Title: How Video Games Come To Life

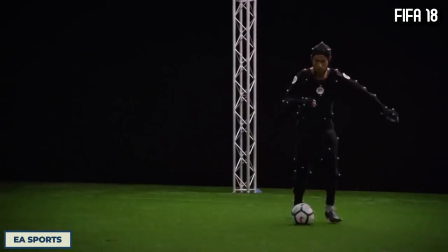489s
That's because not only are these games trying to create realistic gameplay, such as shooting or passing systems,
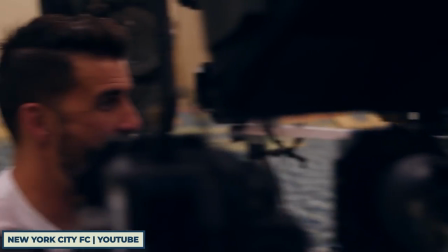495s
but they are also trying to capture photorealistic versions of the real superstar athletes that feature in the game.
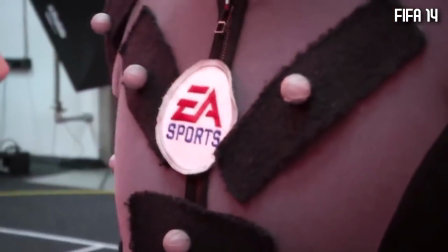501s
Real athletes are brought in and placed into motion capture suits,
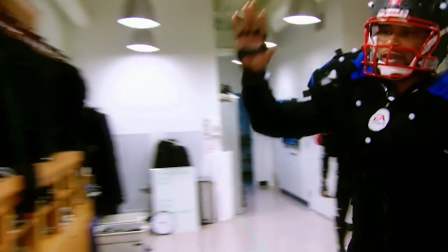505s
so the game is based on how actual professionals play in real life, making the movements more realistic and therefore more immersive.
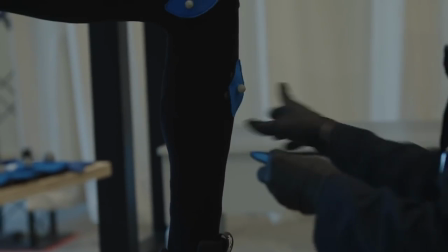512s
For NBA 2K, players would be placed in a suit with the markers fitted in the right place and an accurate skeleton of them would be digitally created,
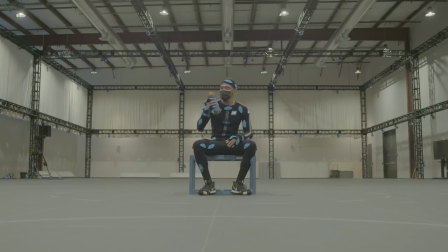520s
before having each and every movement captured precisely.
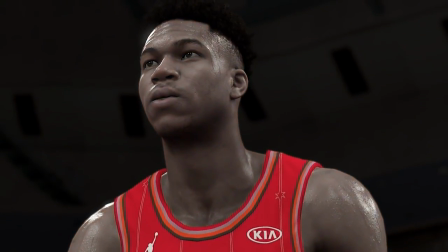523s
Seeing as every player has their own mannerisms, quirks, and style, this process is essential for their personality to be captured.
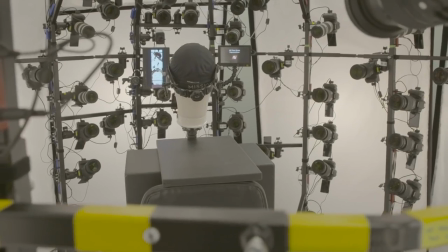530s
Like games such as Until Dawn, there is a designated shot list to make sure that the animators get every movement that is required for the game.
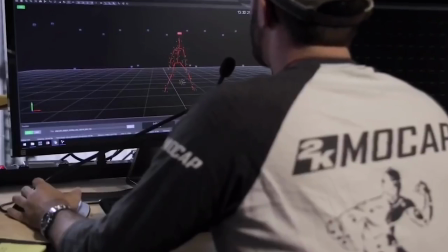538s
But what makes them different is that they collaborate with each player individually to make sure
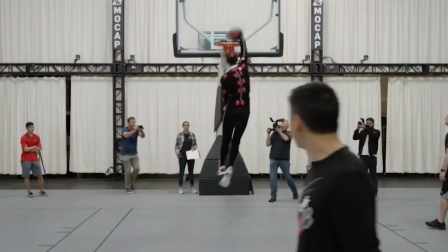543s
that what they want to see about themselves and what's important to them is replicated in the game.
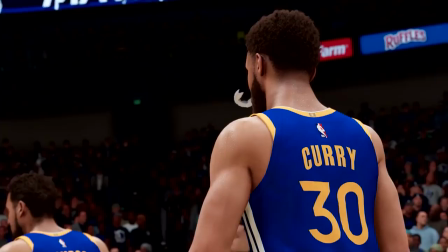548s
Take for example LeBron James' signature move or Steph Curry's famous mouthpiece chewing. You know, like I'm sitting there playing the game and I'm like, that's me. Like, it's actually me in the game.
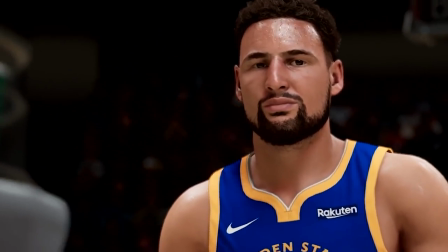560s
Like, I didn't have to create that player. like you're nothing like that's like actually
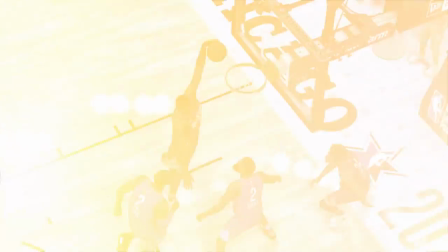564s
a person that was already in the game this leads to a more unique experience
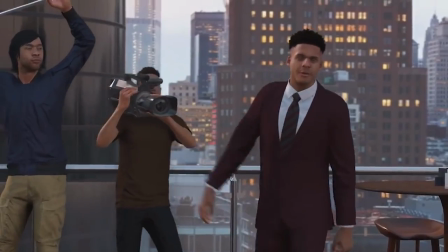569s
when playing the game as each of the superstars have their own individual traits attached and of course full 360 scans of the athletes are
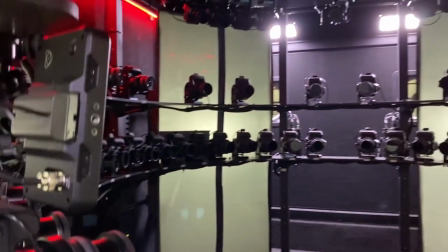578s
performed to capture every feature of the athlete they are digitizing with 140
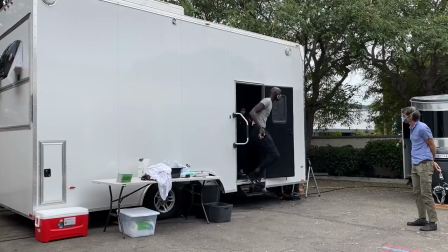583s
cameras taking pictures of the athlete in a quick and efficient process. The results are undoubtedly sensationally accurate.
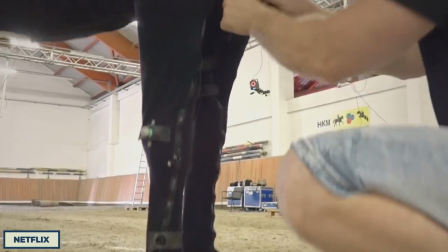592s
Of course, motion capture isn't just used for human movement, but it is also used to track the physical movements of horses, dogs,
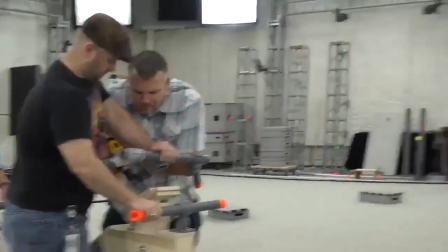600s
cars, and motorcycles, even if that means two members of the Death Stranding crew pushing Norman Reedus around as he rides a wooden prop.
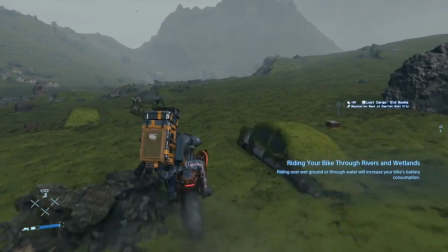608s
All in all, this makes the game, you guessed it, more realistic.
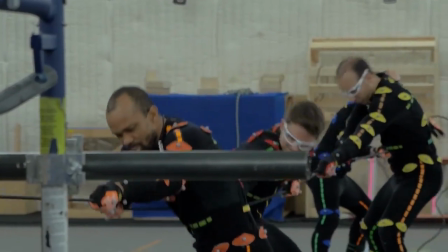613s
But motion capture isn't only used for surface-level realism and just to look good, but also to create a more artistic and personable experience.
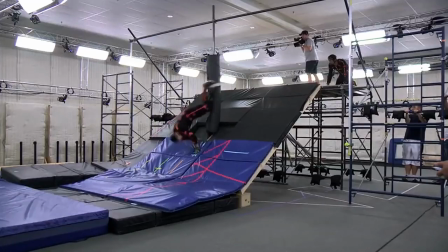622s
That's because the actors are encouraged to immerse themselves fully into the characters they are playing.
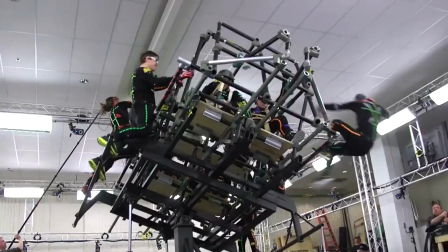627s
Actors would often spend a lot of time preparing for the characters they are playing,
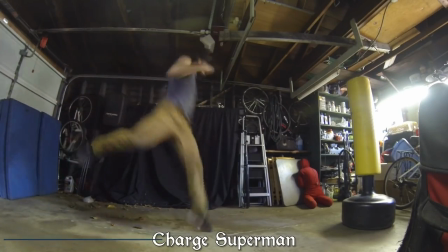631s
making themselves bigger and heftier for the more lumbering characters, or working out for months for characters who are more physical and action-based.
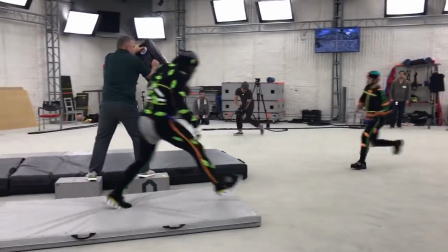640s
By capturing the expressive nature of the performances, the actors can really embody the characters they are playing.
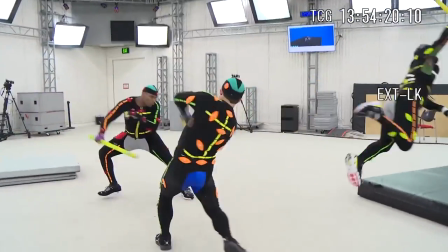645s
This is apparent in the final product and helps us as the gamer relate to the characters and become emotionally invested in the narrative.
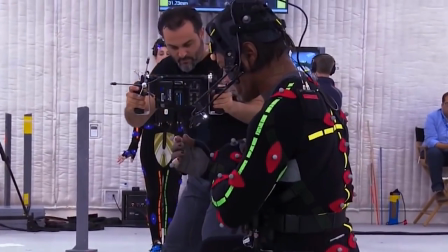653s
Whether that be responding to Christopher Judge's performance as a tormented father in God of War,
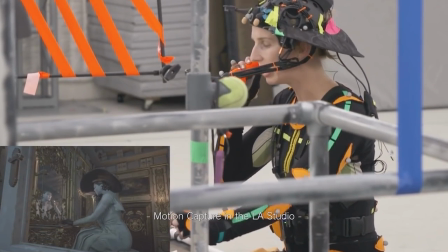659s
be creeped out by the unsettling nature of Lady Dimitrescu in Resident Evil 8, feel for the AI becoming more and more human throughout the course of,
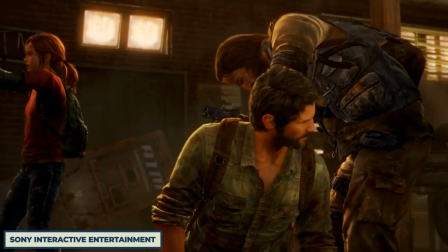667s
well, Detroit become human, or investing in a pseudo-father-daughter relationship in The Last of Us.
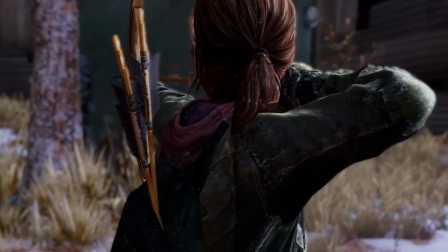675s
Motion capture, without a shadow of a doubt, helped improve the quality of Last of Us,
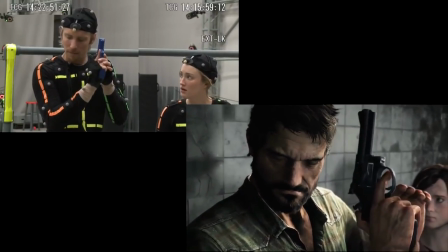680s
as it allowed for very real performances and for the actors to help develop the characters they were playing.
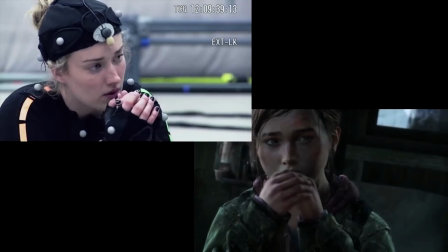686s
Take Ashley Johnson's portrayal of Ellie, for example. Johnson's personality really started to shine through as shooting went on and the
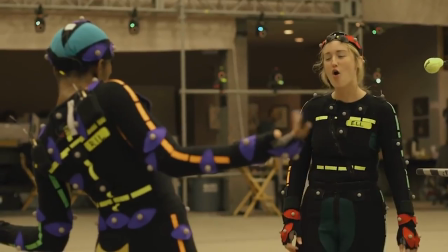693s
attitude and sassy personality Ellie has comes from Johnson herself.
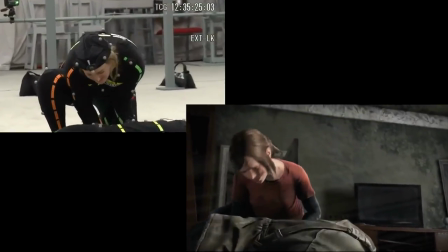699s
But Johnson also helped Ellie become a lot tougher and have a greater physical impact on the game.
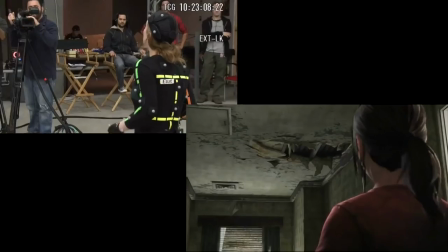704s
In one scene, Ellie was originally supposed to stand around as Joel saved her,
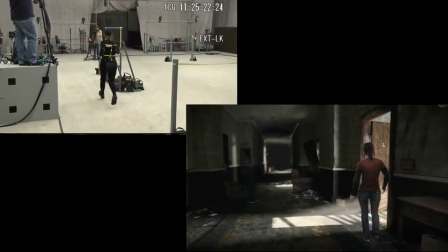708s
but Johnson wanted to be more involved as she felt that would be something she would do in real life.
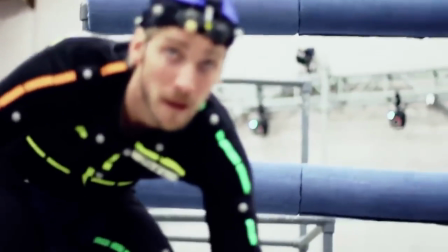714s
So she made herself less of a damsel in distress and instead helped Joel out in the scene.
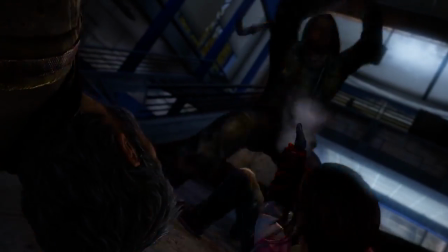720s
This became a running theme, and Ellie became more and more self-sufficient as the game went on, due to Johnson's development of the character.
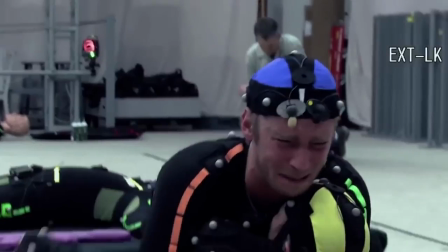728s
But allowing the actors to get more invested in the character also allows the game to work better in a practical sense as well,
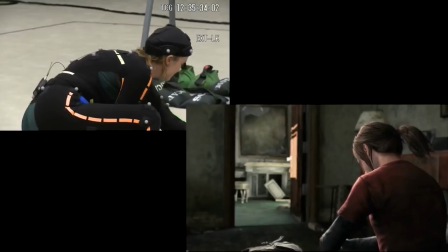735s
as they can express themselves more clearly and therefore provide the bigger, bolder, and more realistic expressions and movements required in the game.
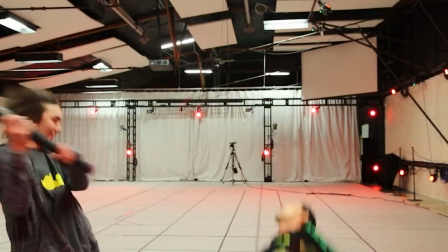744s
Actors can also therefore provide their own physical quirks to play fictional characters,
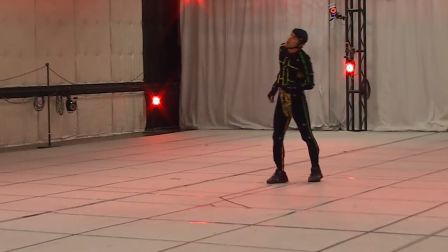749s
such as zombies or mythical beasts, providing a real physical presence in the finished product.
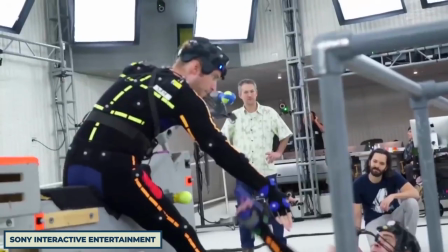757s
But just like all areas of technology,
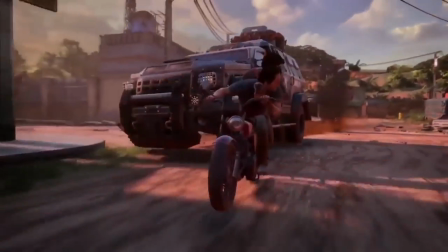760s
motion capture is also developing and improving, and there has already been a big step forward in the craft in the last few years.
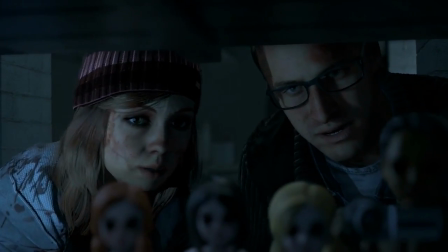767s
One of the biggest drawbacks for a video game like Until Dawn is that other than concept art, pre-visualization,
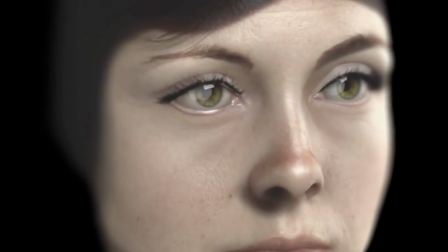774s
sketches, and the script itself, the actors can't see what they are interacting with.
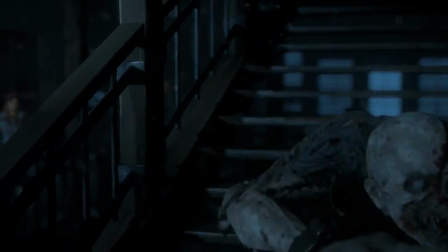779s
They can't see their fictitious mythical enemies, or, for Until Dawn in particular,
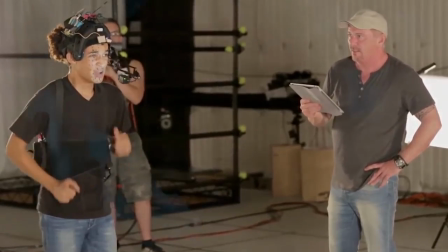784s
they can't feel the colds of western Canada as they are in a studio in hot Los Angeles.
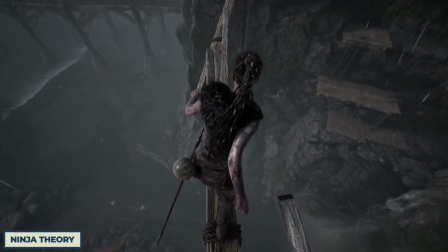789s
This, however, is changing with the likes of the video game Hellblade, Senua's Sacrifice.
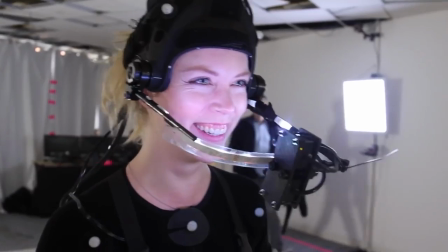794s
An original jump in motion capture technology was moving to performance capture, where both the facial expressions and body movement is captured,
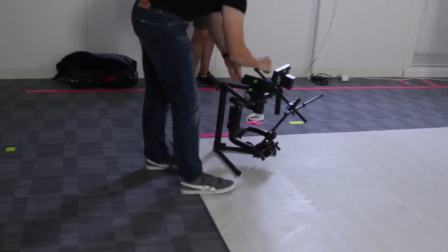802s
making for less of a disconnect, which is something that Hellblade makes full use of when capturing the performance of actress Melissa Juergens.
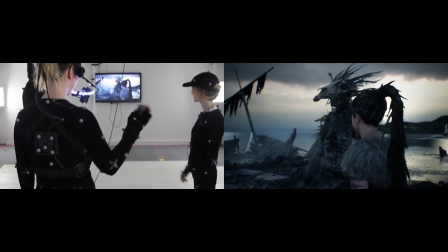809s
But they even went a step further by capturing her performance in a real-time render.
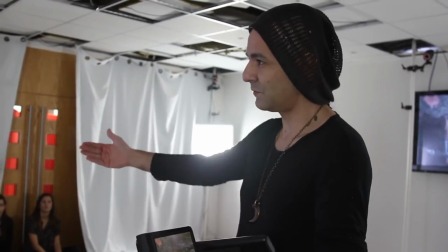814s
The combination of the facial and body motion capture technology means that the studio
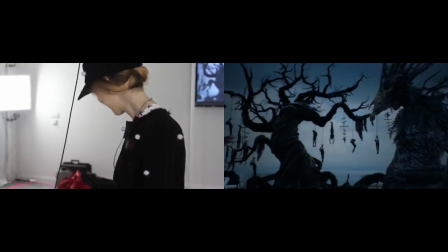818s
can create real-time cinematography for the game in a virtual world.
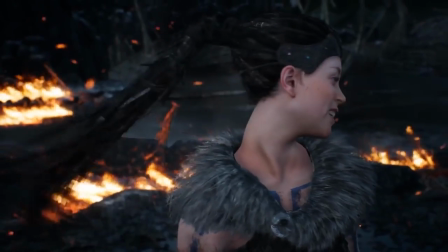823s
Juergens' performance as Senua Senua is captured in real-time and displayed to the actor on a large screen in the mo-cap studio,
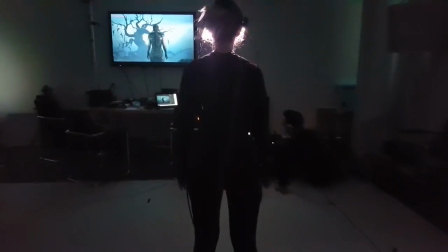831s
meaning that Juergens could see the character of Senua in the video game world she
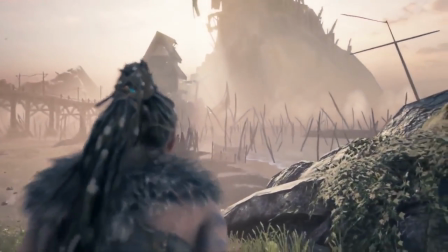836s
lives in and therefore engage more directly with the characters and with the world.
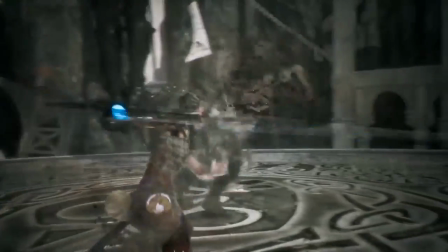840s
Juergens could also see the enemies she was fighting and the world she was fighting for, and that made for a more believable and emotional performance.
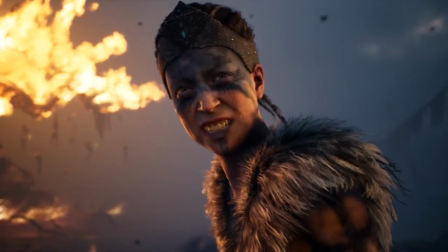848s
One that was crucial for a character like Xenua, who was undergoing such emotional turmoil.
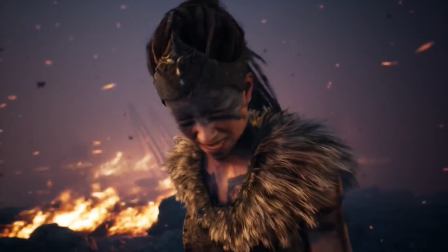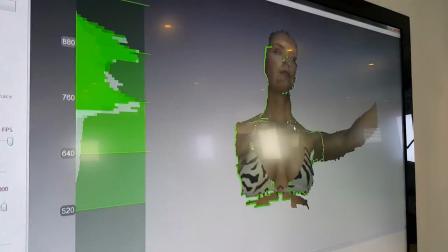861s
There was a much more primal and real human presence in the character, and you can feel her acting it out in the moment.
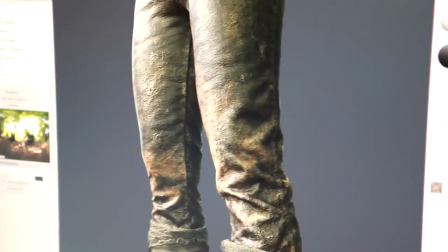868s
The real-time graphics for the projection came through Unreal Engine,
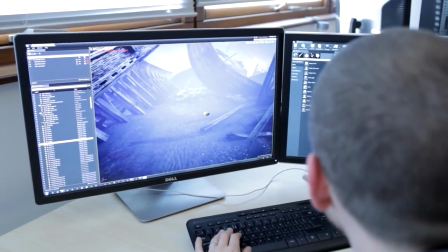872s
which is designed to stream data directly from mocap into the gaming engine for real-time preview.
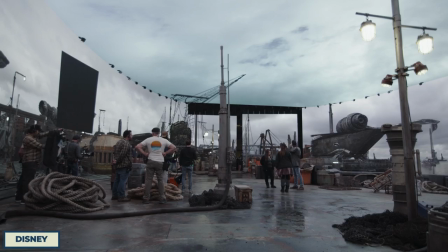878s
This is all, in essence, similar to the immersive stagecraft technology used by ILM and Disney for The Mandalorian,
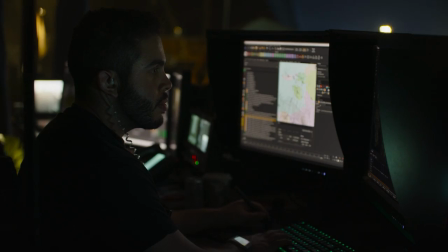886s
which rendered real-time locations onto a video wall which they dubbed The Volume.
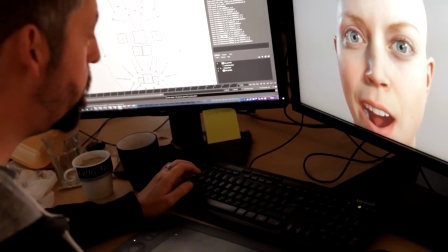890s
However, for Hellblade, the real-time motion capture performance was only used for the cutscenes and not the game as a whole.
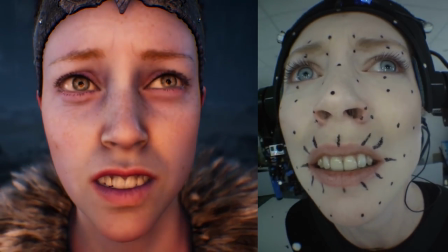897s
This may sound unnecessary, as you could just record the data and retarget it to the character later, but there is actually some important reasoning for this practice.
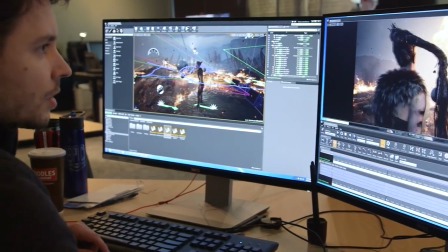905s
Firstly, any tweaks or changes to the performance could be done there and then in the studio, without the actor having to take the motion capture suit on and off.
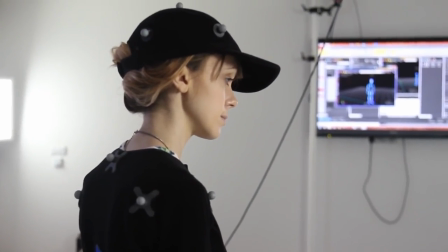914s
By being able to interact with the actor and the scene in real time, the game's director, Tamim Antiniatis,
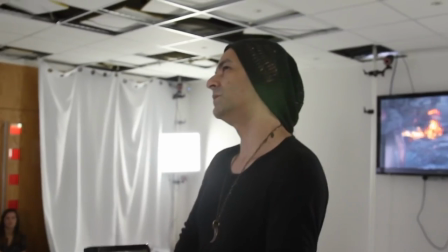920s
could engage with Juergens in real time and direct her as if they were on a live-action film set.
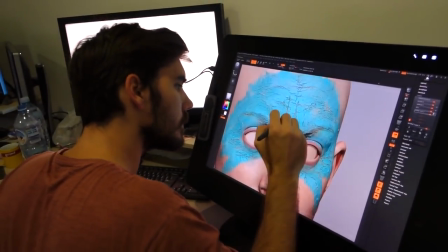925s
They could change what didn't work about one scene and go back to elements that did work.
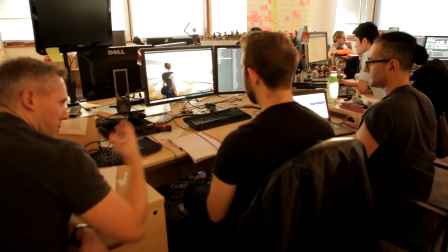930s
Directors working on traditional animated projects suffer from having to work with blank
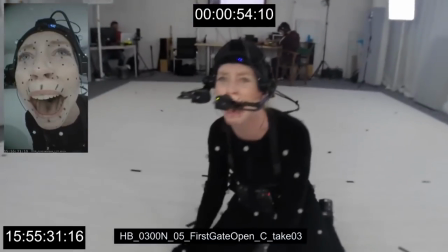935s
facial expressions and not knowing if the voice work lines up with the physical performance,
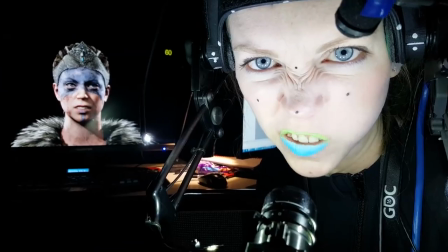940s
but by being able to see the result in real time, this becomes completely avoidable for games like Hellblade.
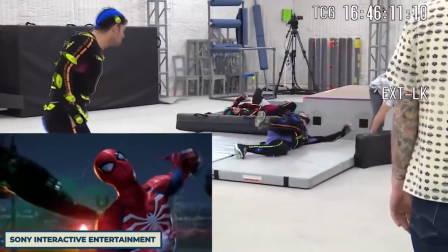945s
What is arguably more surprising is the fact that this is actually more cost effective, as it saves time and money,
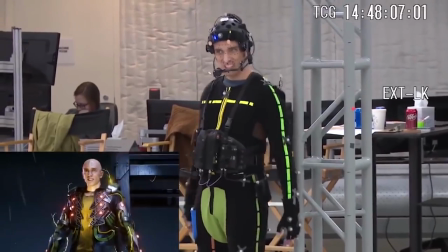952s
and is therefore readily available technology to some of the smaller gaming studios,
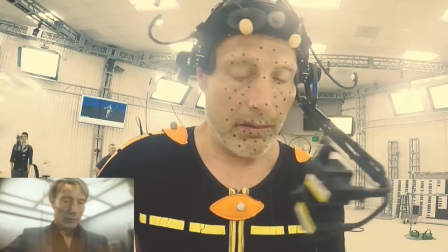957s
which means the lines between indie games and the big studio blockbusters are blurred.
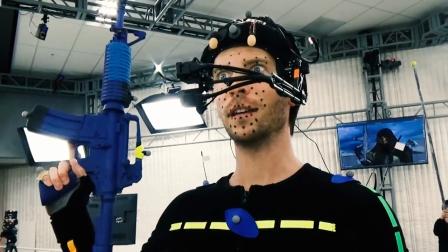963s
With costs lowered, this means that they can actually price the game lower than their competitors, but still provide an equal quality experience.